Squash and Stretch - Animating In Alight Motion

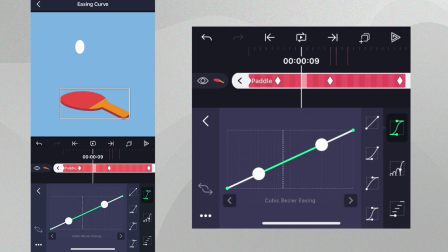We can then tap the right arrow in the easing panel to go to the next segment, where we can add this preset. And finally, tap the right arrow again and add this preset.
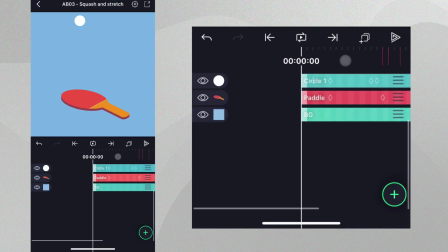If we play everything back, we can see our whole animation come together.
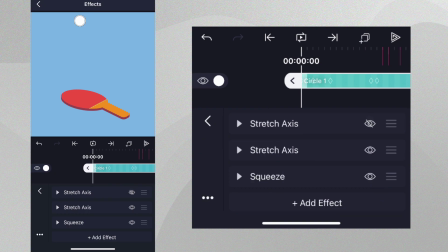Let's check out the same animation without squash and stretch and without the bend by disabling all of the effects.
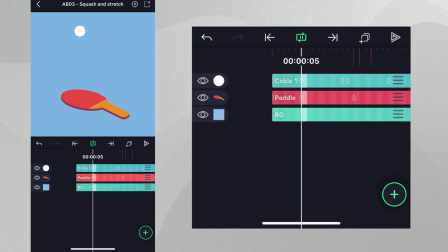You can see it looks very dull. There's no life in the animation.
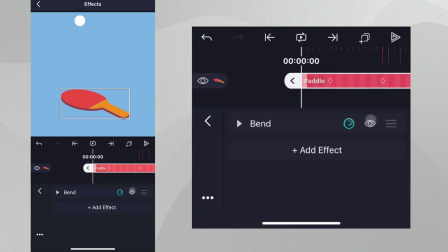But if we turn the effects back on, you can see the animation looks much smoother and more professional. In this video, we showed you how you can use the stretch axis and squeeze effects to help you create squash and stretch animations in a light motion. Try using this in your own projects and make sure to show us what you create by using the hashtag AMSquashStretch.
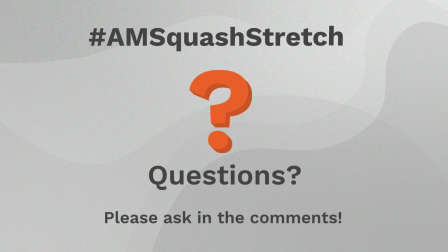If you have any questions, please make sure to ask in the comments. We'll do our best to help in any way we can.